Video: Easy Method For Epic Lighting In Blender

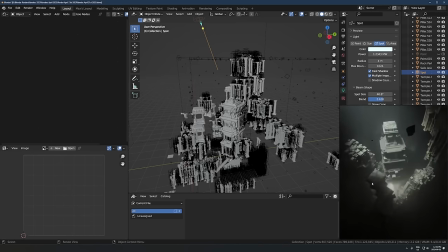14:58 really cool from this angle I might have to do another render of that actually that looks really sick but yeah it's just there's
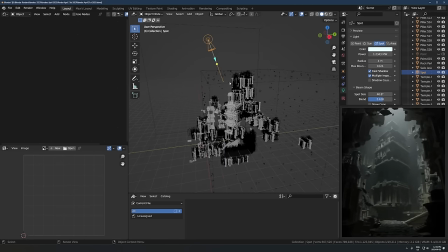15:05 nothing in the way like casting shadows on this one it's just i don't know same thing i added a light moved it around a bunch of times trial and error just what works best and then landed on something like this this one the color is a little bit cool like you can see it's saturation is at 0.2
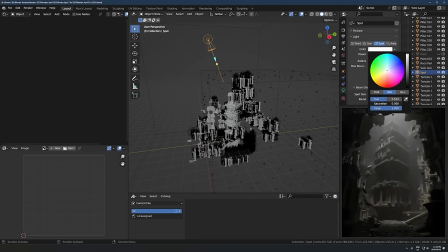15:21 if i take that down it's like i don't know it just felt too cold and just depressing so it's a little bit cooler just for something else and then And same thing here, blend is not even all the way up, but somewhere there.
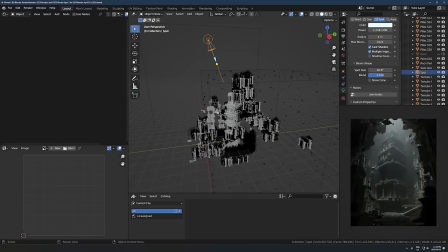15:36 Yeah, that's it for that one. Pretty much the same setup, just a little bit different settings. And, you know, with these settings, I would say don't copy this. Like, don't just replicate what I'm doing here. Like, try the ideas that I'm talking about.
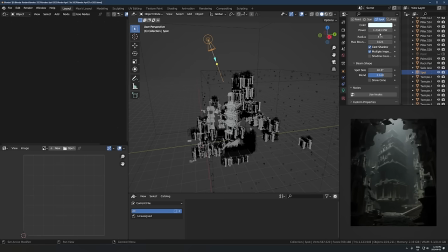15:50 Like, try increasing the blend or increasing the radius or increasing the power. But just see what works best for the type of scene that you're making. Like, it's going to be different depending on what you make. So if you copy the exact settings, it probably won't, uh, it might work fine, but it probably won't be the exact right settings that would fit the thing you're making.
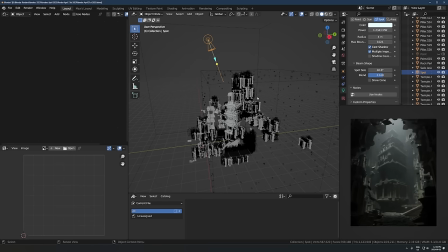16:08 So just experiment and try, try different stuff. Okay. I'm going to go to the last one.
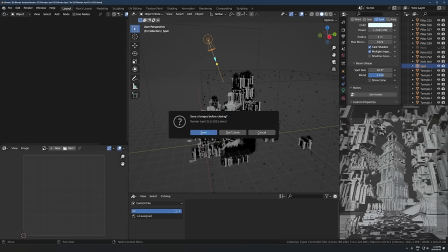16:13 Uh, let's just see this one here. So these, all three renders that I'm showing here are all pretty much the same.
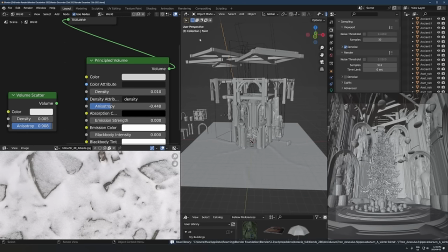16:20 They're kind of honestly the same render just with different objects. Like it's kept the cameras low to the ground, looking up at some vast, but enclosed space. and then there's a spotlight at the top shining through you know using this thing you can actually make
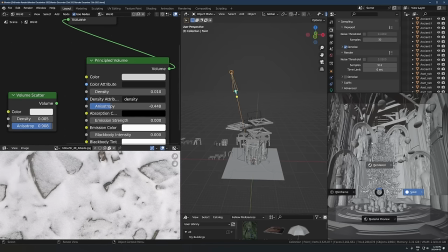16:34 a lot of different renders which are all actually kind of the same techniques uh so let's look at
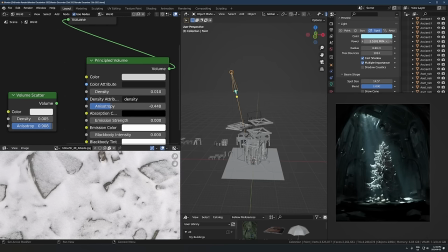16:40 this one this one again this one's actually 2.5 million watts so even brighter than the last two and this one's very blue so i wanted it to be like icy cold kind of color uh radius is up at again almost one meter but not quite and then our blend is all the
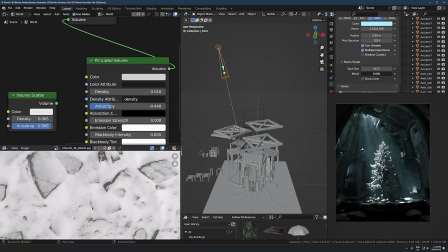16:57 way turned up and for this one it doesn't really matter that much you can't even see the edge of where that blend is but I just thought it looked cool so I just kept it there and if you notice with this one the spot size is a lot lower so the more you
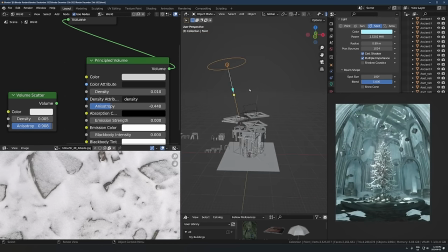17:11 turn this up the closer it's going to be to an area light where it's just a 180 degree radius this is pretty much exactly the same as what an area lights doing but if you bring this down you get that very directional lighting
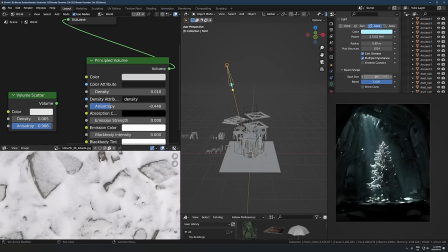17:25 where it's just lighting up one like singular direction and that's really nice for just if you want to go very dramatic and say like okay I want this thing in the middle right here to be very bright and all the attention goes there and then everything else is going to be a lot darker that's where this technique really is just a lot
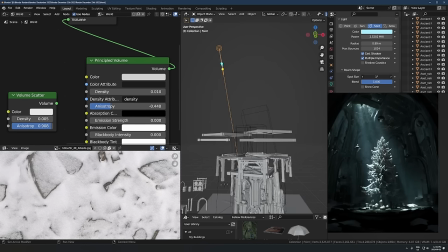17:44 of fun to play with so you can see the more narrow this spot size is the harder it's going to be and the more I think trial and error you're going to have to go through to get the right the exact right setup just because I don't know if you're kind of working
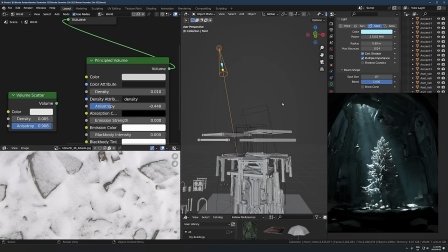17:59 with a beam of light versus I don't even know what else you call it more like an area light and that just means it's going to be it's kind of like the the sniper of lighting so it's you know it's going to be a more precise with it I guess I don't know
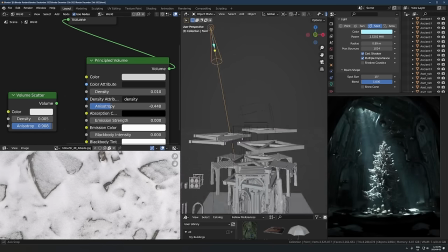18:14 if that's a good analogy but whatever um yeah and same thing here there's like kind of stuff in the way blocking what's happening with this light so there is if I take out all this shit here uh let's go even more like this thing here there's a lot of stuff in the way
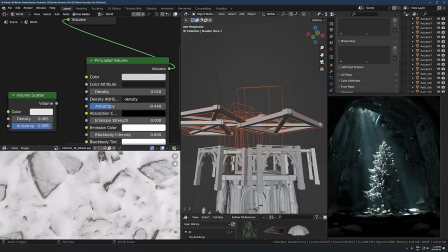18:30 that's kind of casting all these nice shadows and let's take off this thing too even yeah you can see if I just take off this entire ceiling it's just whatever that is but having just all these different objects layered on top of each other in the way and like trees and just these
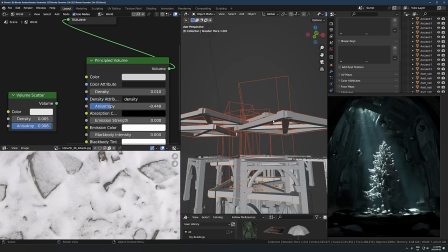18:46 uh wooden things that just makes them really just interesting shadows to look at and uh it makes it again feel less like just um
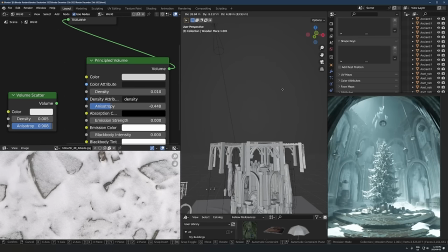18:56 whatever that is just weird lighting and just more cool
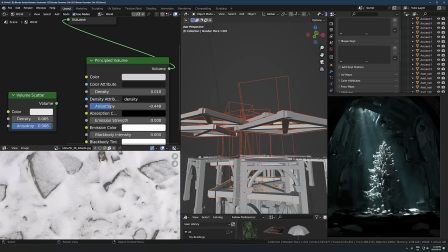19:02 like divine god ray type stuff going on here i wouldn't say this is necessary to have objects the way